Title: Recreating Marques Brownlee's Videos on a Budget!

There's definitely stuff I'm not covering, but I can't think of anything off the top of my head. I color corrected as well in editing. I used LUTs, which I've done videos on before. And yeah, that's pretty much it. And then we go on to the final shot that I showed you guys, which is the Asus ROG Phone 2 shot. Check it out.
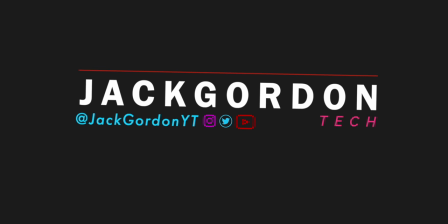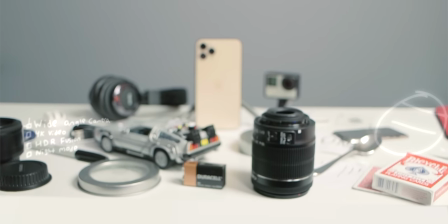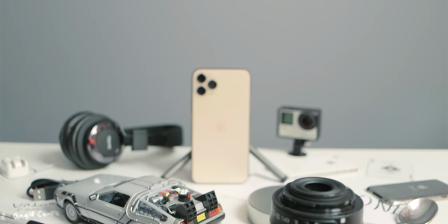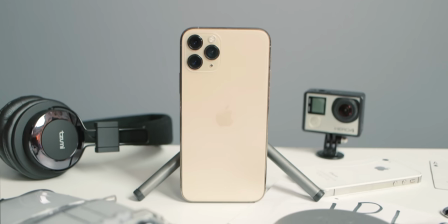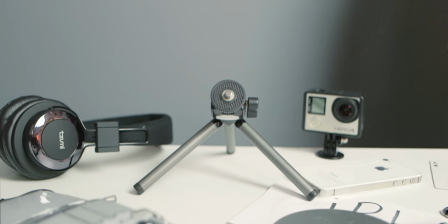780s Asus ROG Phone 2.
Okay, so a lot went into the editing of this shot.
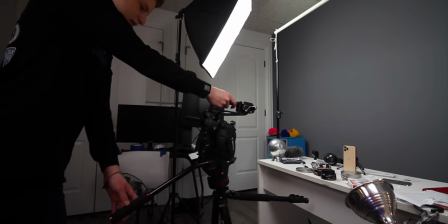785s
Doing it in person actually wasn't very hard. It was the same thing as I did with the Samsung Galaxy S20 Ultra shot, but without the flickering of the lights, I was just moving my camera in. But there are a few things that I did to really elevate this shot. For one, I added in those two floating titles.
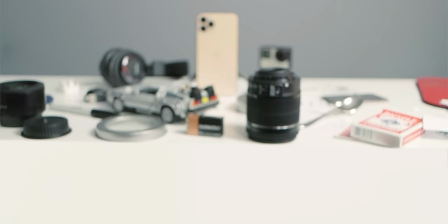799s
Now, you might not even notice them when you're watching this because you probably had your eye on the phone.
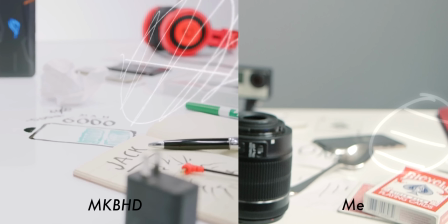803s
One of them is this weird like basketball looking thing with a circle with a line through it and some lines in it. I don't know what it means. I think it was supposed to be like a graph or something. I messed it up.
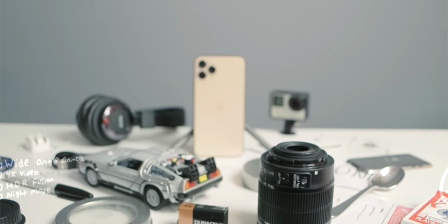813s
It doesn't matter. It looks close enough. Marquez had that thing floating in his shot. And then he's also got a little checklist of all the features of the phone in his shot.
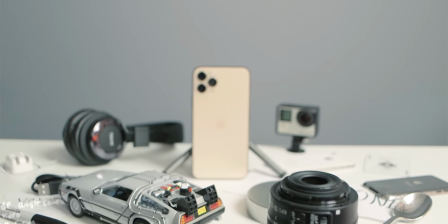822s
So I added in a little checklist in my shot as well with the features of the iPhone 11 Pro instead of the Asus ROG phone. And then he was probably using motion tracking to make it look like it's going through the camera, but I couldn't use motion tracking because I don't want to pay $50 for a motion tracking plugin. So I used my least favorite thing ever, keyframes. If you're unfamiliar, usually when editors say they spent a painstakingly long amount of time on one second of footage or one shot, it's because they were using keyframes. With keyframes, you essentially click a little plus sign on every frame of a shot. And keep in mind, there's 30 frames per second, MKBHD style. So you have to do this 30 times per second. And on each frame, you move around or change whatever it is that you want to keyframe. So in this case, I was distorting and moving these two titles. So I would go through and each frame I would move the image a little bit I would distort it a little bit to make it look like it was going through the camera and I spent hours on each of those on each side of the shot and yet it still doesn't look perfect if you look closely not to Mention to even make those two transparent titles I had to download an app and then draw those with my finger on my phone screen record it put it on my computer And then kind of green screen out the background and then and then that wasn't it for
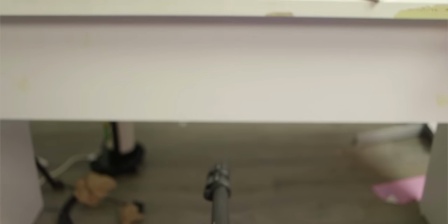892s
the shot If you look at the original shot that I shot, you can see that as I move my camera back, you can see that the stuff is just on a table.
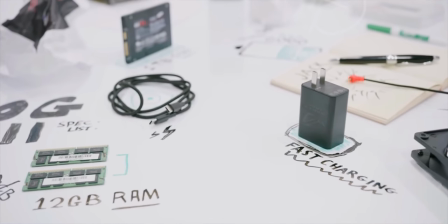899s
For Marques, as soon as the camera goes, you can see stuff on the table, and it moves forward to the phone.
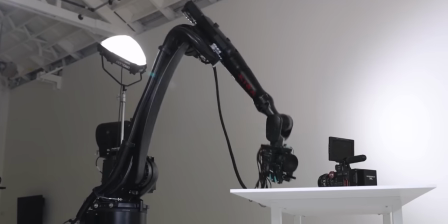905s
And the way he's able to achieve this is because the camera's on a robot arm, so it can move as far forward or as far back as it wants.
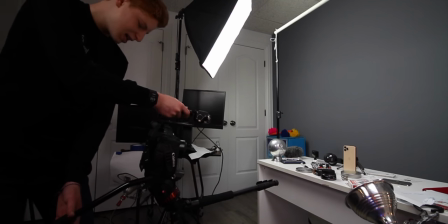911s
I believe up to nine feet, according to his video. But for me, because I'm on a tripod, the tripod stops as soon as it hits the table.
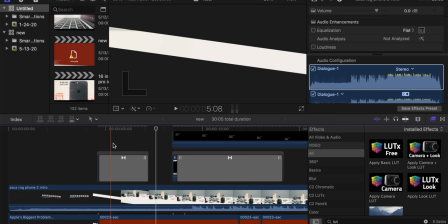917s
It can't come any closer. So you have to kind of create the illusion of this endless table that you can go all the way back and all the way forward on.
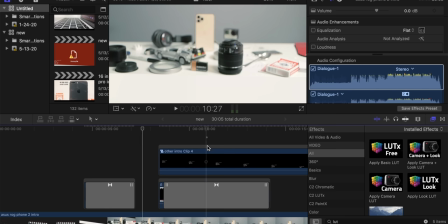924s
So while I can't have stuff right there that I'm just flying over to get to the phone,
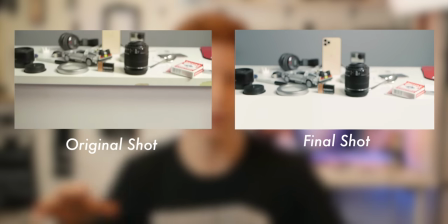927s
I can create an illusion of kind of an endless table where you're moving across the table to get to the stuff.
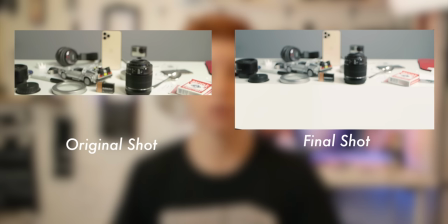933s
So what I did is I keyframed at the bottom of the table and then replaced that mask with a pure white background so that it looked like it was coming in on the table.
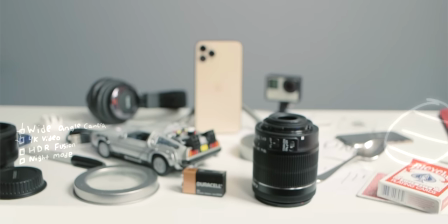941s
This doesn't make any sense to me in my head, but I'm hoping that with the visuals I'm showing you now, this is making sense to you.
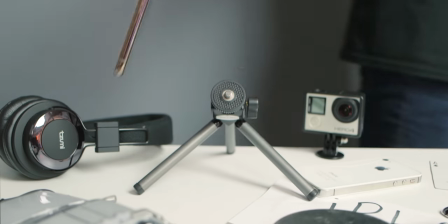946s
And with all of those things combined, as well as the flickering titles at the end, that was it. That's the end of that shot. It was by far the hardest one to edit. And that's it. That's all that I showed you guys. Although I'd be lying if I said I didn't try to do a fourth shot that I didn't end up including in this video. My original plan was to do those three and then to also do the Apple Watch Series 5 intro.
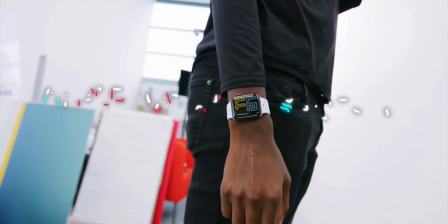965s
So if you've seen that intro, it's really pretty cool. I actually thought this was going to be the easiest shot to get, but this ended up being near impossible.
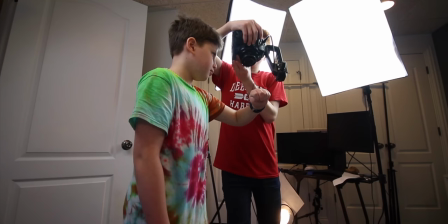973s
I tried it four times. I spent like five hours on that shot.